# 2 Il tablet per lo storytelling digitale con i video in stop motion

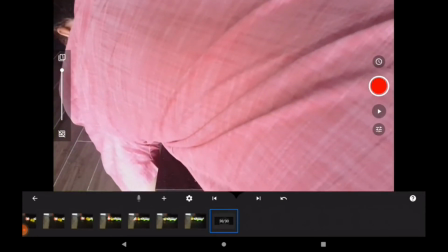1344s
e anche lui lo metto giù
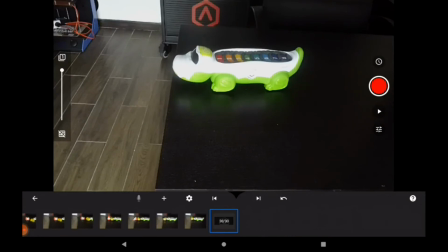1350s
ricordatevi da questa cosa che ho messo giù anche
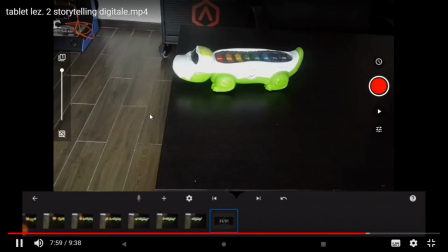1356s
il il b-bot ok vediamo ora le foto qui sono finite
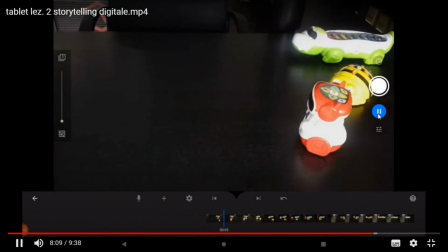1365s
ricontrollo premendo il play per rivedere tutta la sequenza dei fotogrammi vedete
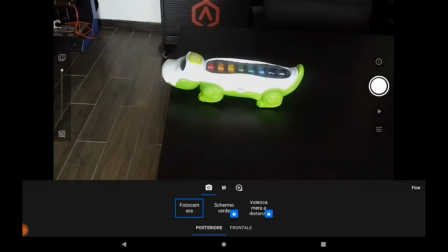1374s
che è più lento del video finale esportato che vi ho fatto vedere alla fine e infatti entro poi nelle impostazioni per
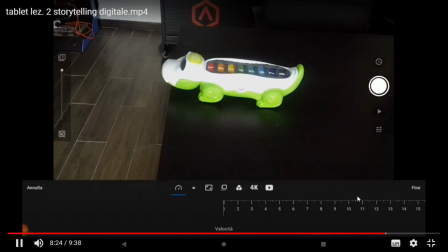1384s
per gestire la velocità
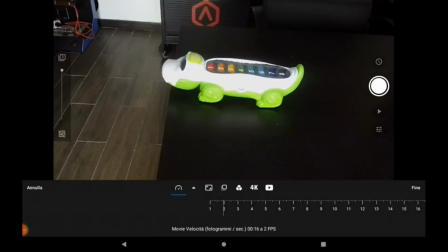1387s
la aumento un po' la metto qui su su 2
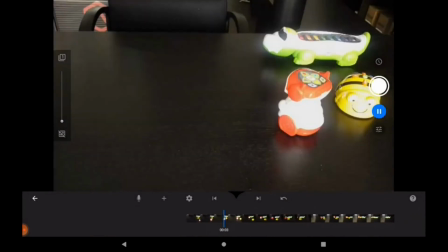1396s
su 2 dovrebbe essere 2 frame per seconda quindi fotogrammi al secondo è ancora un po' lenta per i miei gusti
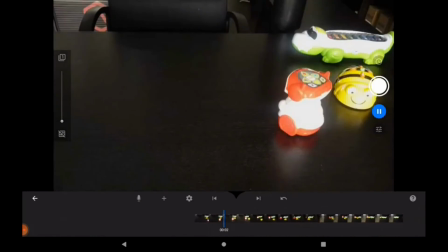1410s
E infatti poi alla fine se non sbaglio la metto a 4 Vediamo se
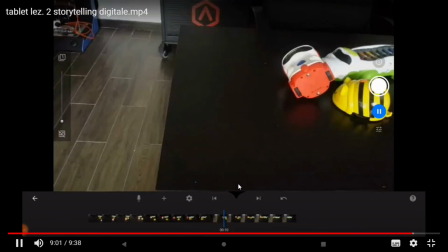1417s
si vede Comunque nella versione finale che vi ho mostrato all'inizio La versione esportata del video è a 4
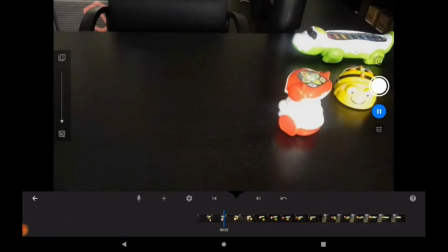No, qui semplicemente l'ho lasciata a 2 Ma nella versione finale in realtà io poi avevo scelto
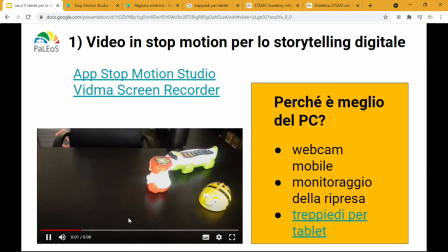1441s
il 4 Infatti se vedete è decisamente più veloce lo scorrimento dei fotogrammi.
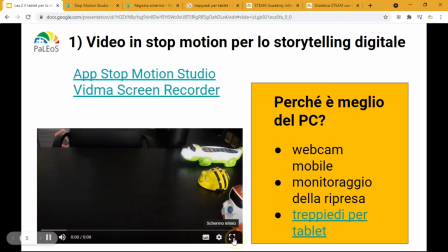1449s
Guardate, vedete che questa parte finale, nel video del making of, ora non c'era,
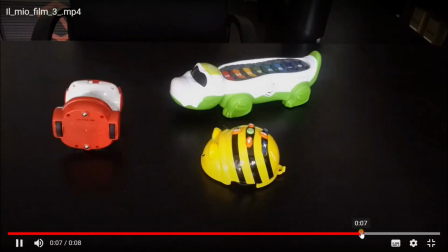1457s
perché in realtà i fotogrammi che vi ho fatto vedere si fermavano, si fermavano, scusate,
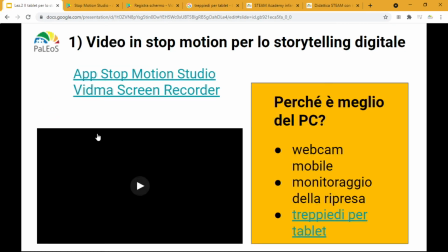1468s
quando ci sono i video,
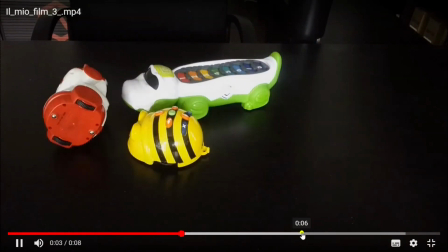1472s
eccoci. I fotogrammi si fermavano qua,
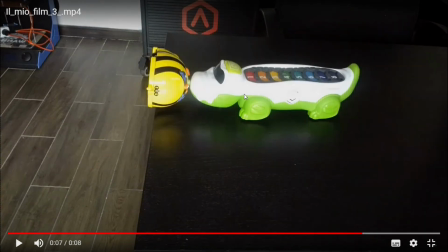1484s
vi ricordate? Scorriamo, ok, c'era questo, e poi toglievo il b-bot, lo appoggiavo per terra, e rimaneva solo il coccodrillo proprio sul bordo, ok?
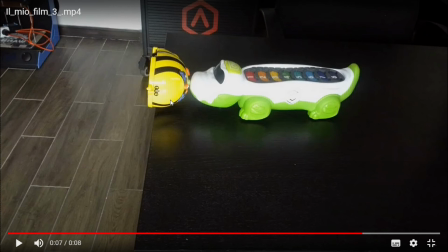1499s
In realtà vedete che qui nella versione finale ho cambiato qualcosa, ho aggiunto delle altre inquadrature, che sono queste. E come le ho aggiunte? Semplicemente ho creato altre foto, fotogrammi in coda a quelli che vi ho già mostrato.
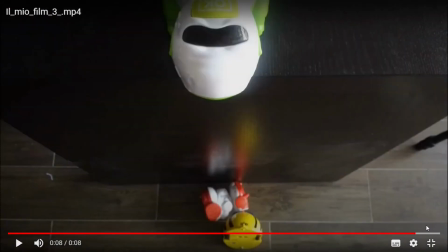1517s
cambiando proprio l'inquadratura,
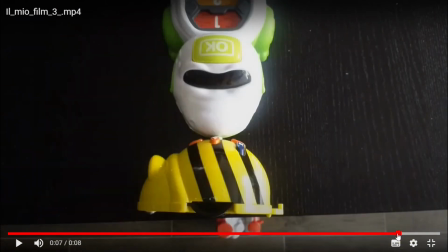1520s
cambiando il punto di vista dall'inquadratura di lato sono passato a un'inquadratura
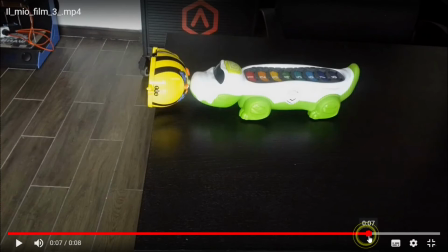1528s
frontale rispetto al soggetto rispetto al coccodrillo semplicemente spostandomi ok,
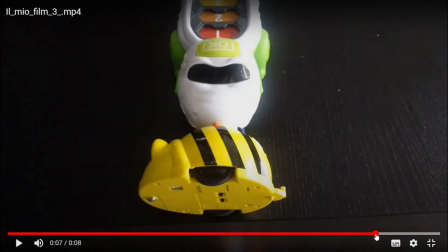1535s
ho fatto un fotogramma, questo un altro un po' più ravvicinato per creare una specie di finto effetto zoom che sul tablet non si può fare lo zoom, o meglio si si può fare ma viene male perché si perde risoluzione qui proprio fisicamente ho
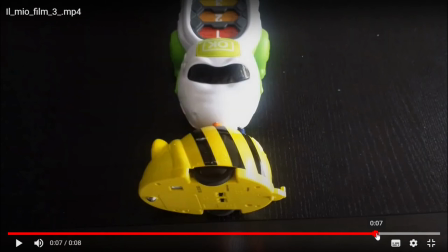1554s
semplicemente avvicinato il tablet per creare una specie di senso, di drammaticità
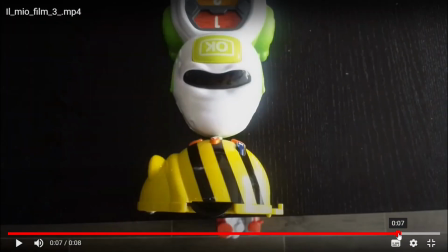1562s
e poi vedete un'altra così un pochino più perpendicolare
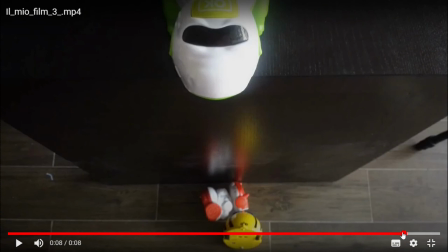1569s
rispetto al piano del tavolo in modo che si veda anche la vittima,
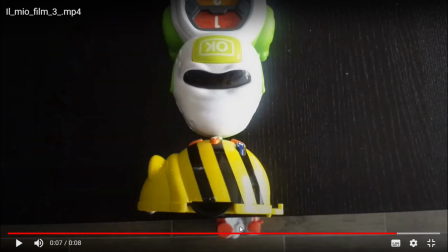1574s
vedete qua giù la vittima precedente, il doc che era già caduto,